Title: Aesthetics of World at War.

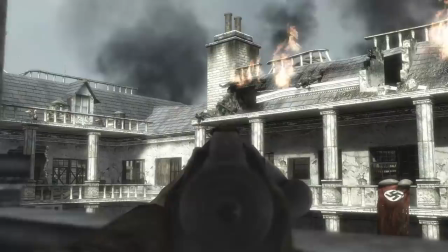(16:26)
Soviets gave them the opportunity to feel what it's like to actually fight for your homeland,
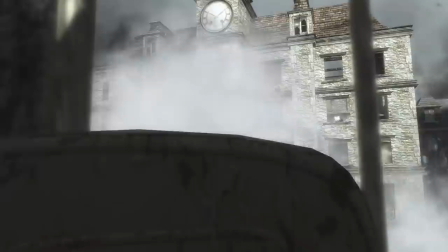(16:31)
instead of some contrived Lebensraum fantasy, that stark difference between conquest and existential combat.
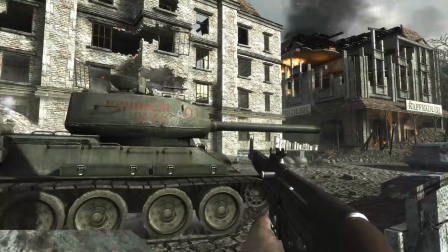(16:38)
The battleground for their ideology has shrunk to the very heart of its origin.
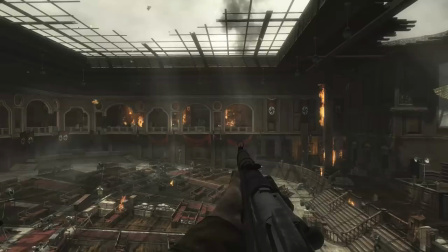(16:43)
Streets of Berlin are ironically where it's going to lose, not some distant field of an occupied territory.
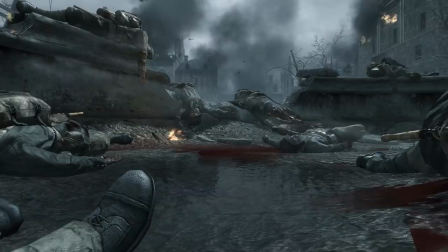(16:50)
Petrinko's journey is particularly symbolic.
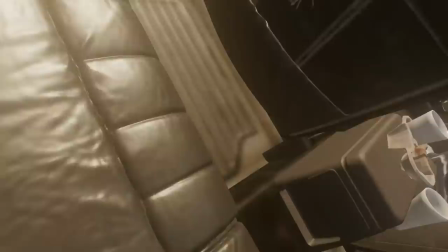(16:53)
He crawls out of a mass grave inside a dry fountain, which is in itself a symbol of utter destruction of a city, and ends up on the roof of the Reichstag.
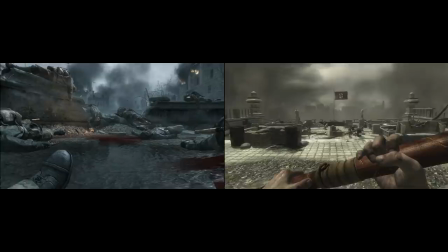(17:02)
In my previous video I've praised the coup section in modern warfare, but not many settings can give you such a distinctive and grandiose journey.
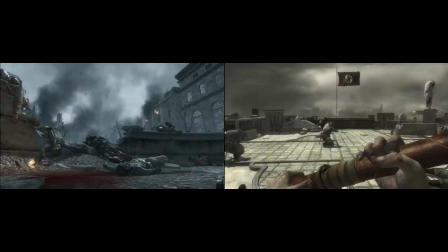(17:10)
How incomprehensibly bizarre it is that Petrenko, a baker or steel factory worker,
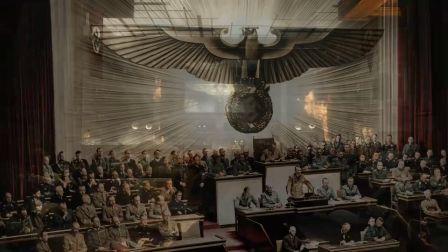(17:16)
who lived somewhere in the Soviet Union, gained access to the very room where Hitler had declared the word to the United States.
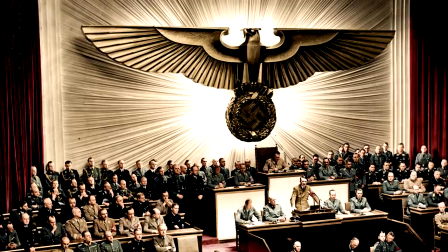(17:23)
Look at the colorized image of that particular moment. That otherworldly eagle.
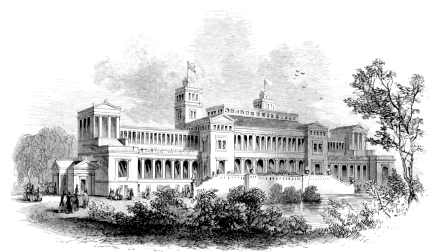(17:27)
It radiates with brazen power. The act itself didn't actually happen in the Reichstag, but in the Kroll Opera House opposite the Parliament building.
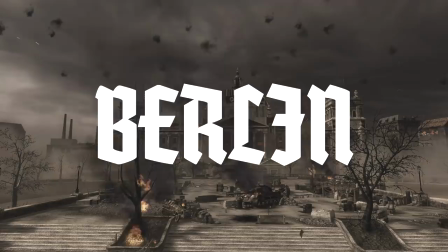(17:36)
Reichstag itself wasn't actually in use since the fire in 1933, but both the point and the effect are still there.
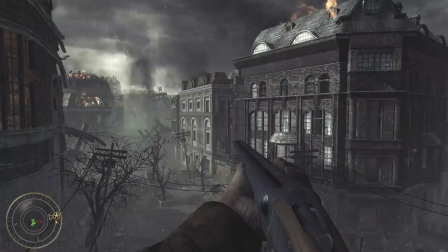(17:52)
Pacific Islands are distinctive and atmospheric, but Berlin levels take the spotlight in this game.
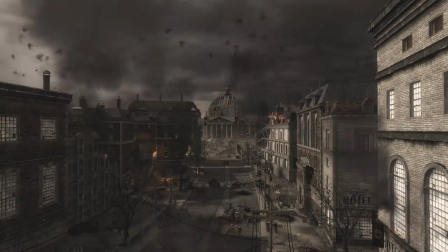(17:58)
One of the most unexpected feelings I have is how apocalyptic its atmosphere and visuals feel.
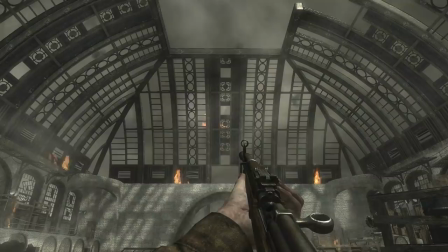(18:03)
Beautiful architecture, when in ruins, preserves some of the original beauty, but adds to it a disturbing, somewhat poetic aspect.
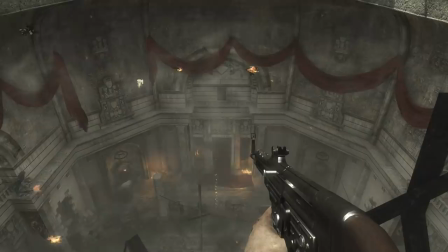(18:10)
A new kind of beauty. The order and precision of the lines and forms adopt the chaos of random destruction of shells and shrapnel.
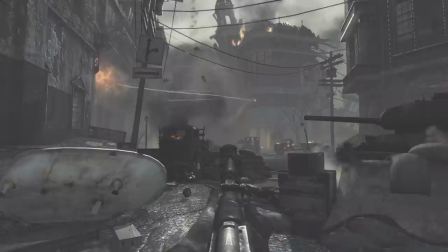(18:18)
While Vendetta is a post-mortem autopsy of a city in a rigor mortis, eviction is an anatomy class on a living specimen.
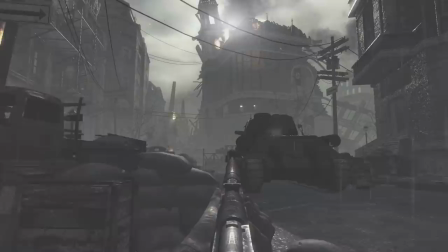(18:26)
The sight of mangled armature blossoming out of torn concrete is the recurring visual motif in this game. Streets are barricaded with cupboards and furniture, personal belongings have become instruments of defense, an unforeseen aspect of the National Socialism.
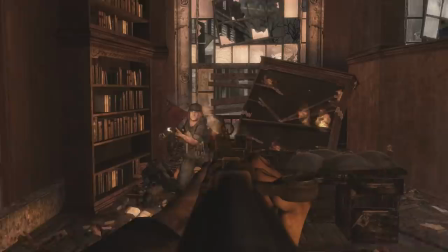(18:41)
You walk through a ruined library, industry books and high literature burn equally bright.
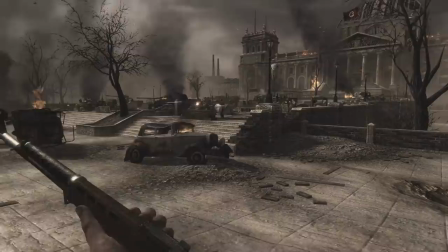(18:47)
Battle for Berlin seems like the ultimate act of voyeurism. The very prospect of it, attacking the parliament building full of desperate,
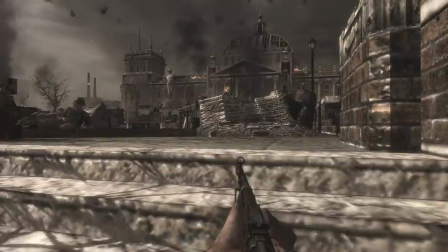(18:54)
abandoned and betrayed soldiers who know that this will be their end, feels like the ultimate last stand.
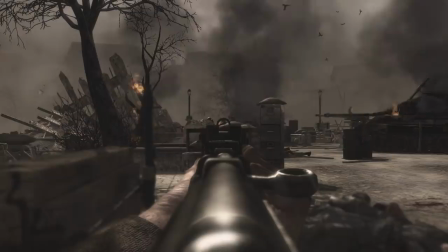(19:00)
It takes a lot of momentum in the form of emotions,
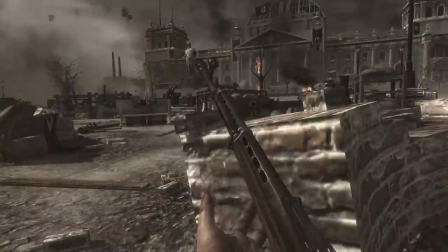(19:02)
historic significance and symbolism to create such a momentum in the story and the world at worst setting still provides that momentum.
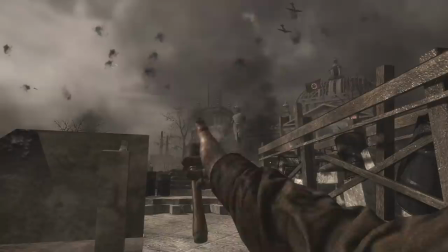(19:10)
To me this is one of those moments where history just surpasses any fiction. It's April 30th, afternoon,
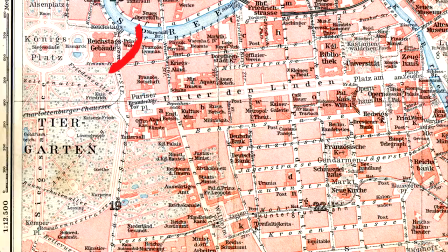(19:16)
the day Hitler shot himself and when you plant that flag on top of the Reichstag, his body lies less than a kilometer away in a shallow ditch.
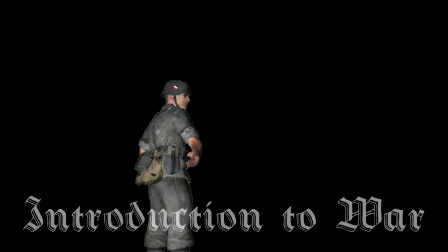(19:23)
Just being aware of that fact adds something to the experience and makes me value even more the chance to inhabit this setting.
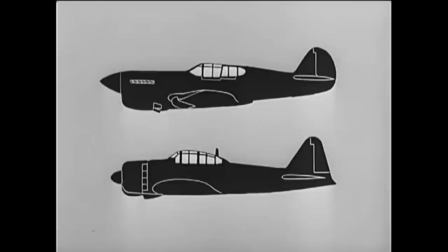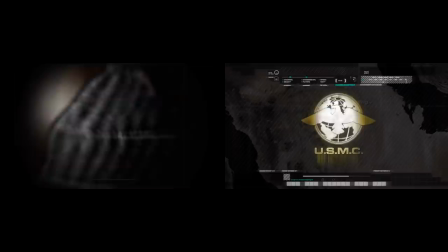(19:35)
The style of intro vignettes is a balance between real-life wartime instructional videos and the modernized presentation from the modern warfare.
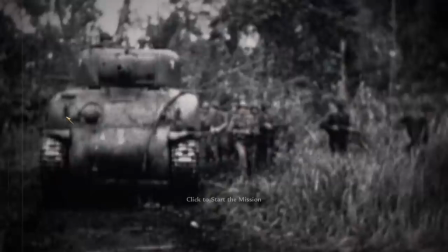(19:43)
World at War had really managed to represent the scope of an industrial war in a dramatic fashion through these briefing sequences.
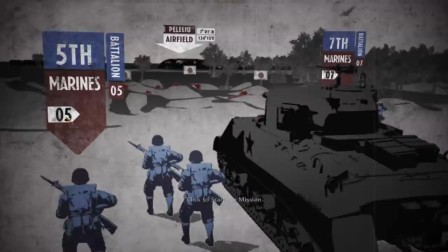(19:50)
Surprisingly, archive footage blends in with custom graphics rather well and is ultimately far more dynamic,
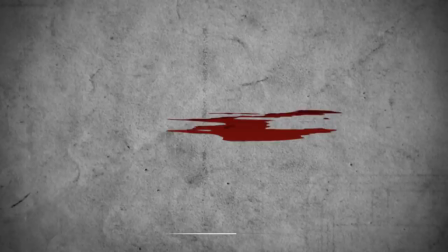(19:56)
dramatic and informative than what we've seen before.
War.
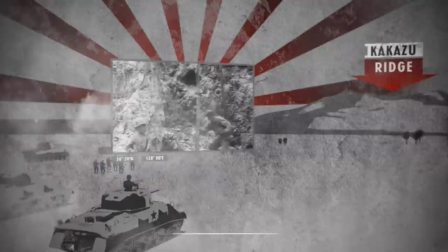(19:59)
Strategic feel from all the war maps, contrasted with poetic narration, creates a rather unique blend of elements.
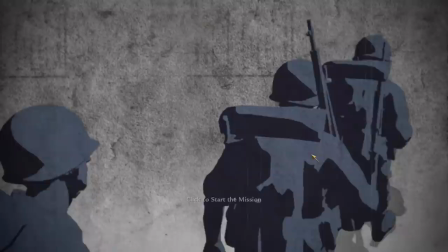(20:06)
Especially memorable is the contrast between greyscale footage and stark colors, particularly that blood red.
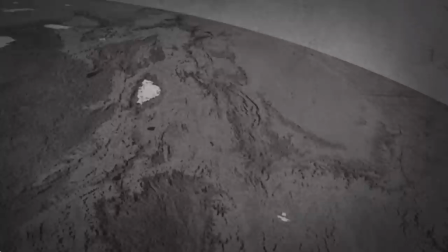(20:12)
The intro itself is worthy of a top dollar HBO opening sequences. Conquered territory is appropriately represented in the stark red.
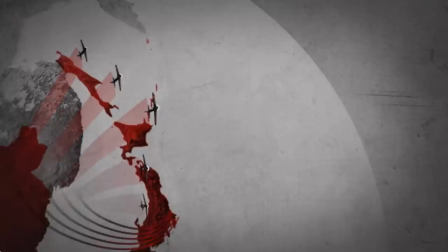(20:20)
Documentary footage of death and destruction is shown over a chilling soundtrack.
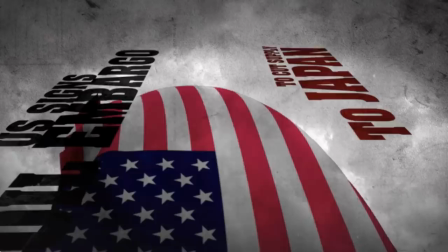(20:24)
When 13 red stripes of the US flag turn into steady flows of black oil,
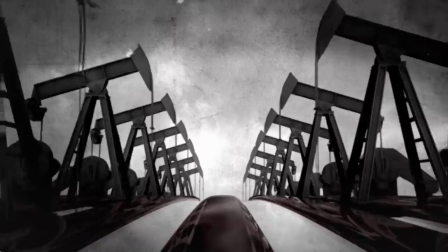(20:29)
their smooth surface reflecting two symmetrical rows of pump jacks.
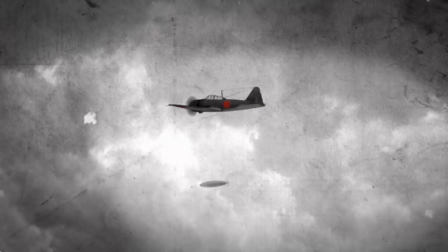(20:33)
This highlights the background of any war, the productivity of the system that controls the means of production.
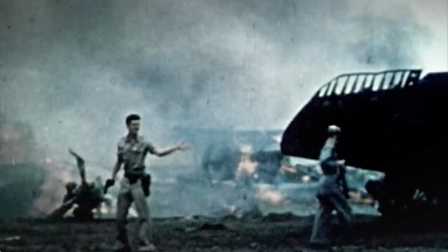(20:39)
Those pump jacks are the lungs of the war. The intro is sharply cut and the integration of Roosevelt's declaration of war into the fast-paced
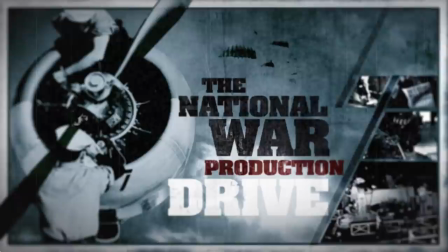(20:46)
transitions of footage and graphics is more iconic and memorable than the original video itself,
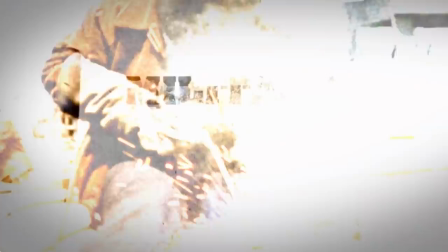(20:52)
because it juxtaposes the president of the world's greatest military power with people whose labor actually constitutes that power.
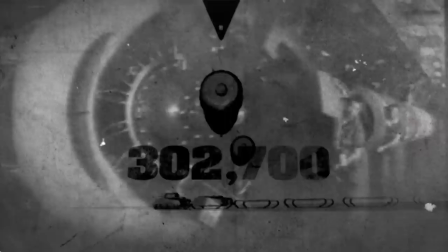(20:58)
In the original it's just politicians surrounding another politician.
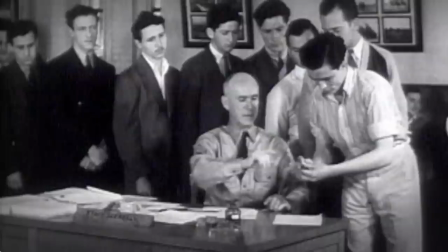(21:02)
It offers a summary of what it might have felt like for a country to enter a war on a psychological level,
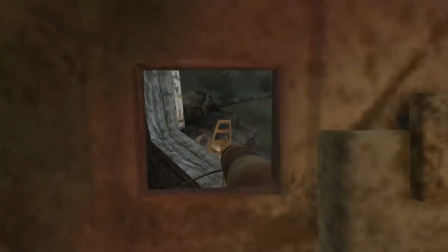(21:08)
that sense that you're part of history in the making in some abstract manner. Tank assembly line is particularly memorable for me.
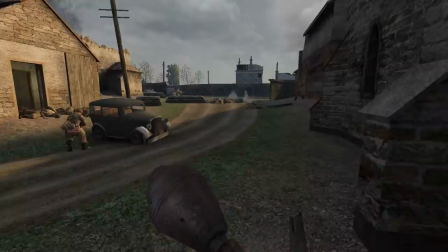(21:15)
The whole series works towards building up that intimidating aura around tanks.
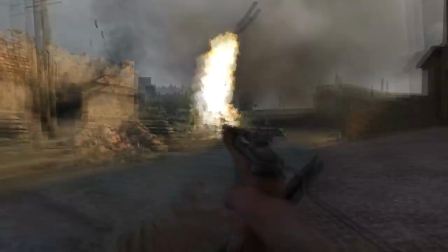(21:19)
Their presence is unmistakable, ordinary weapons don't do any damage and they always give an upper hand.
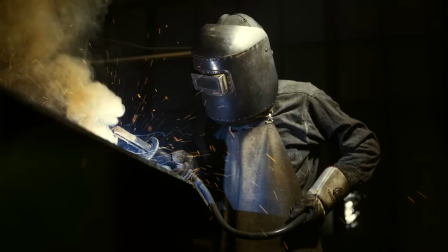(21:25)
And then you see them being assembled as if they were toys. I find that so bizarre for some reason,
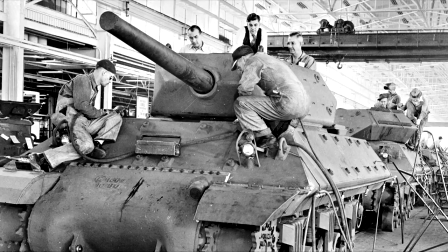(21:30)
that somebody works 12 hour shifts welding stuff and then that stuff is what makes the difference between life and death on a field somewhere.
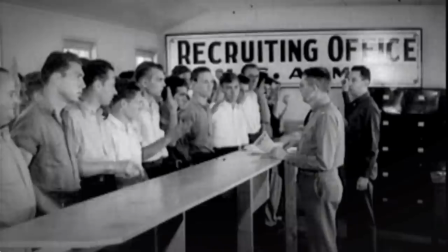(21:37)
And the last shot is particularly ominous.
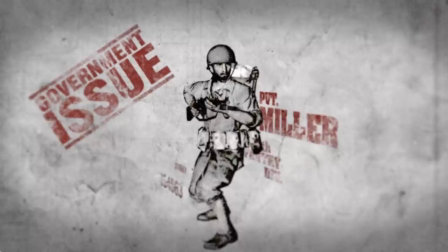(21:40)
Skinny back of a volunteer in a doctor's office, merges into a 3D model of a soldier, equipped with grenades and a rifle, a backpack and a helmet.
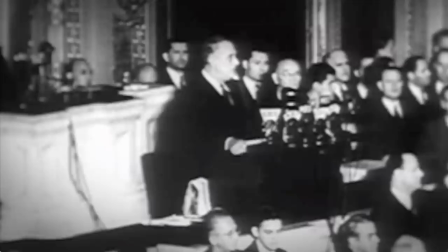(21:48)
And as he aims the gun, the player's perspective reverse slides through the sights into the eye of Private Miller.
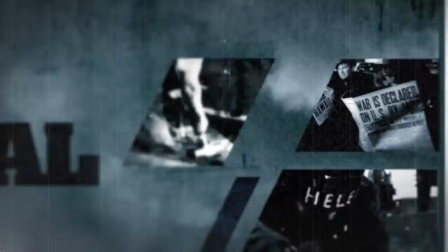(21:54)
From a president through tomboy Helen the Welder, the war effort offers you the final extension of its economy and ideology.
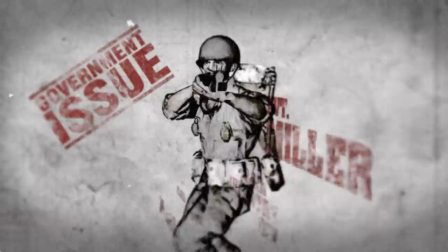(22:02)
A nation puts forward the manifestation of its will, and this person has no idea what horrors await him.
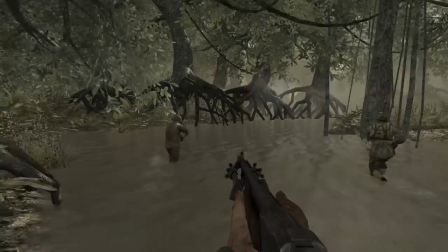(22:08)
The intro sequence to Hard Landing is such a brilliant blend of graphic design and editing that you don't have time for anything else except to feel overwhelmed.
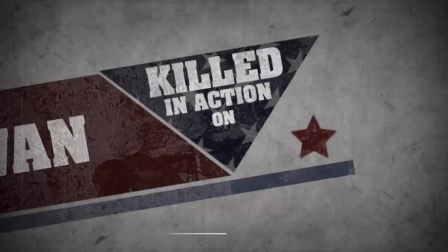(22:16)
Bull Chain is ripped off from Sullivan's dog tags and from that point visual elements start to move,
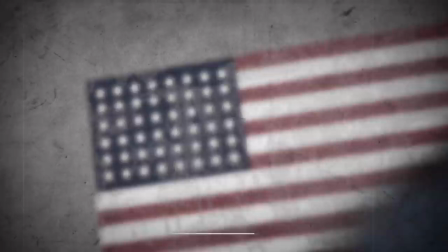(22:22)
rotate and dissolve into each other, painting a picture of the war with each move.
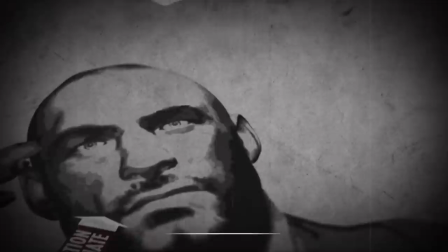(22:26)
From a close-up of Sullivan's death mask, to a sight of a closing casket, to a space full of identical caskets all merging into stars of the US flag,
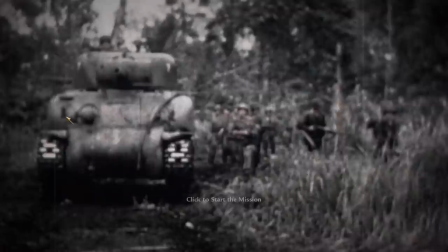(22:34)
moving through saluting soldiers to a thousand-yard stare on Roebuck's face, whose eye dissolves into a map of the island where mission is to take place.
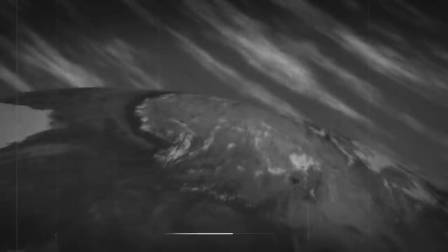(22:42)
Introduction to Vendetta has the camera swerve through the footage of Nazi atrocities throughout the Slavic
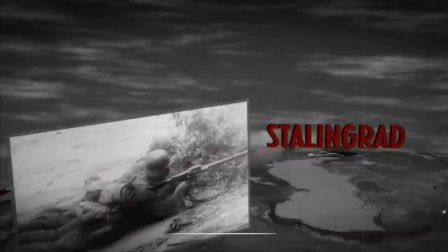(22:47)
lands and then skydives into the Fountain of Death in the street map of Stalingrad's gridwork.
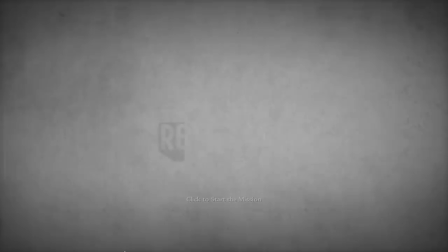(22:52)
You get the visual summary of the extermination campaigns in the East and one of the lowest starting points in the gaming history.
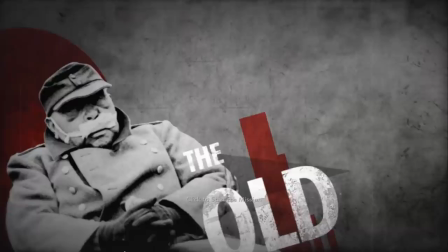(22:59)
One image in particular bears a great symbolic potency and is the testament to the power of juxtaposition.
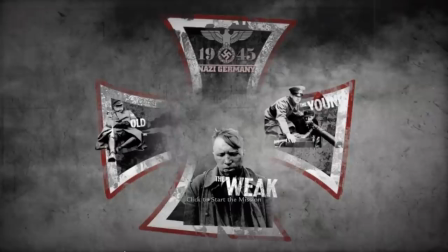(23:05)
Before you emerges a giant Iron Cross, German military decoration dating back to the times of the Prussian Empire,
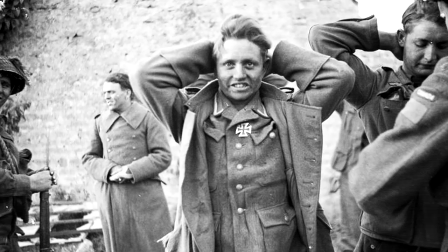(23:11)
now a miserable coat of arms of the crumpling empire cult. Its basic yet effective design is the symbol of the steel will of those who were to conquer the world.
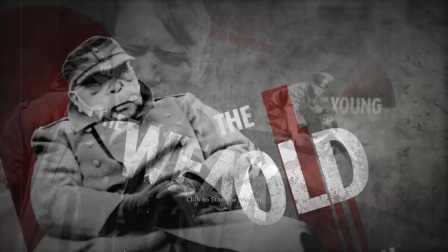(23:20)
Under its arms we see real-life images of the remains of the Nazi Germany, boys, old men and the broken soldiers.
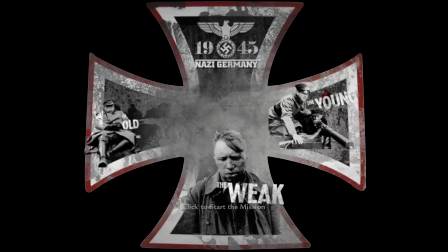(23:27)
After gallons of spilled blood, this is what an ideology of fanaticism has brought them to.
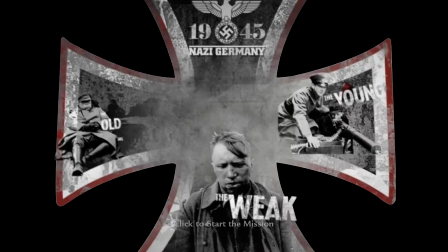(23:32)
Not a sign of the glorious future. No sophistry about racial purity.
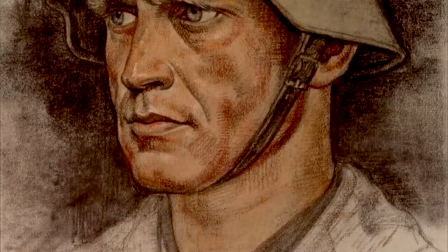(23:36)
Humans reduced to their biological shell, framed by a faint notion of nationality.
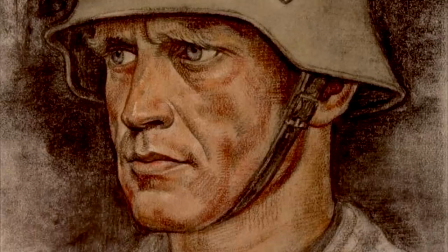(23:41)
Those idealized faces from propaganda posters, with stares that span centuries of glory and prosperity, are nowhere in sight.
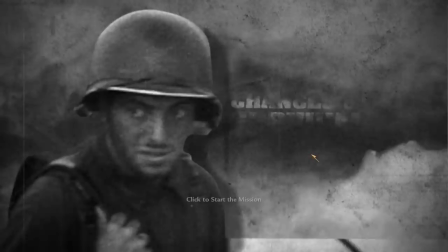(23:49)
This is what a promise of the thousand-year empire has been reduced to. A stare doubting tomorrow will even happen.
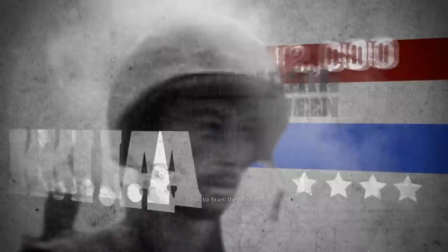(23:56)
Breaking Point creates these informative collages that highlight the ultimate price that soldiers pay.
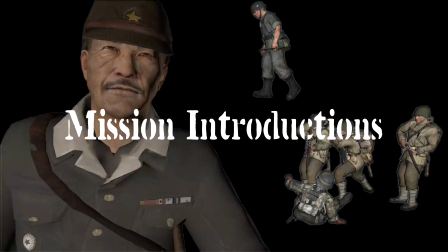(24:01)
It feels like a dreadful conclusion to war.
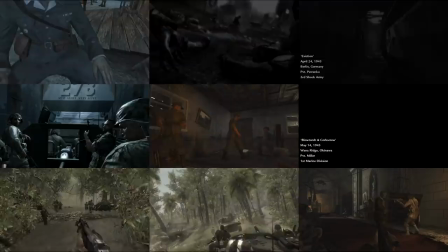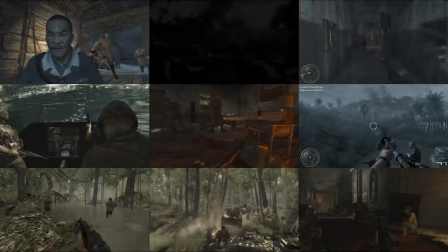(24:12)
What I find particularly appealing about the introduction segments of each mission is how they don't just lead into the shooting loop,
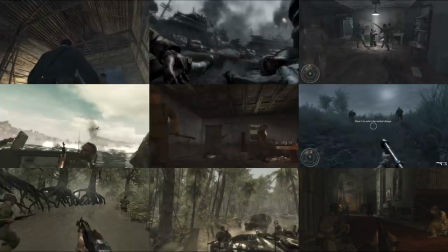(24:19)
instead they weave together a story, support the core team and flesh out personalities and relationships between characters.
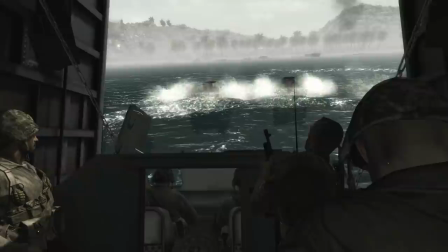(24:26)
It's never just pure style or exposition, but visuals and narrative densely merge together. They contain the essence of both the general setting and the specific level, and are an immersive gateway into the atmosphere and themes of the game.